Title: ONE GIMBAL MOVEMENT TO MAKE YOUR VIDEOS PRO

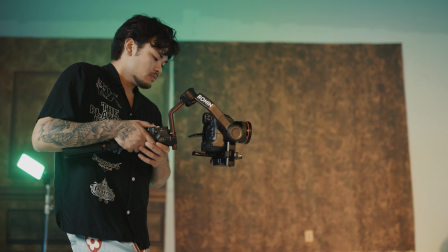We're gonna take the joystick to tilt it up and down, and then we're also going to raise the gimbal or lower the gimbal.
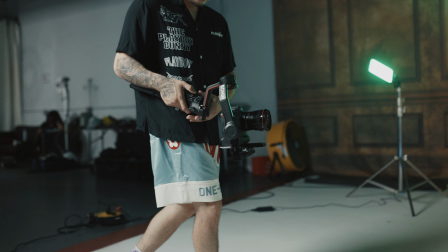And as we're doing that, we're gonna get a super dynamic movement.
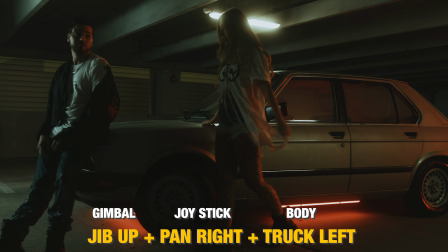At the same time, if you really want to incorporate a 4th movement in there, you can do a truck, which is the side to side movement.
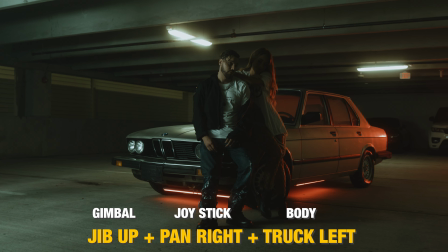So we can get kind of like a curved, like a nice little like curveball kind of thing.
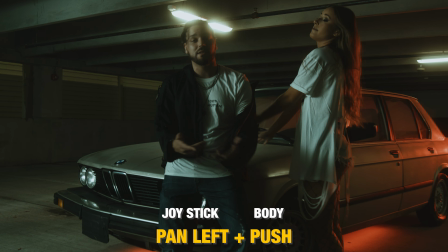I do that sometimes also. It's a really good movement. You should definitely practice this and maybe take it step by step.
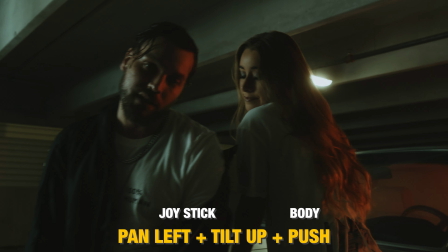Maybe do like a truck and a tilt, and then add in that push or pull later.
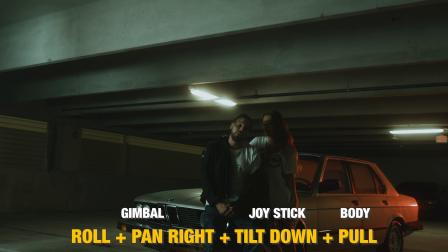And I think hands down, this is the best movement you can actually use for gimbals at all, because it's a super dynamic movement.
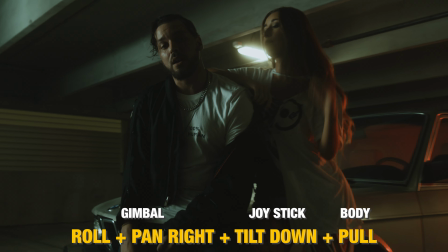It allows for a lot of different points of view, and it allows for a lot of really crazy kind of steady cam-ish movements that you can't really get out of a handheld gimbal if you don't know how to use use it. So I feel like this is one of the most complex yet easiest and most appealing movements to get out of your gimbal. Anyways guys, that's gonna be all for today's video. Let me know in the comments if you guys have any questions. Give this video a thumbs up if you liked it, and make sure you guys hit that subscribe button. I haven't been uploading a lot lately, but I am getting back into it. I've been facing a few issues and a lot of unmotivated times, but I'm definitely gonna get back into it. I'm just planning a lot and going through a lot, but I miss you guys. Thank you guys so much for supporting me. The channel is still growing, slowly but surely, and I really appreciate it. So thank you guys so much. Have an amazing day. Keep pushing buttons, and I'll see you in the next video.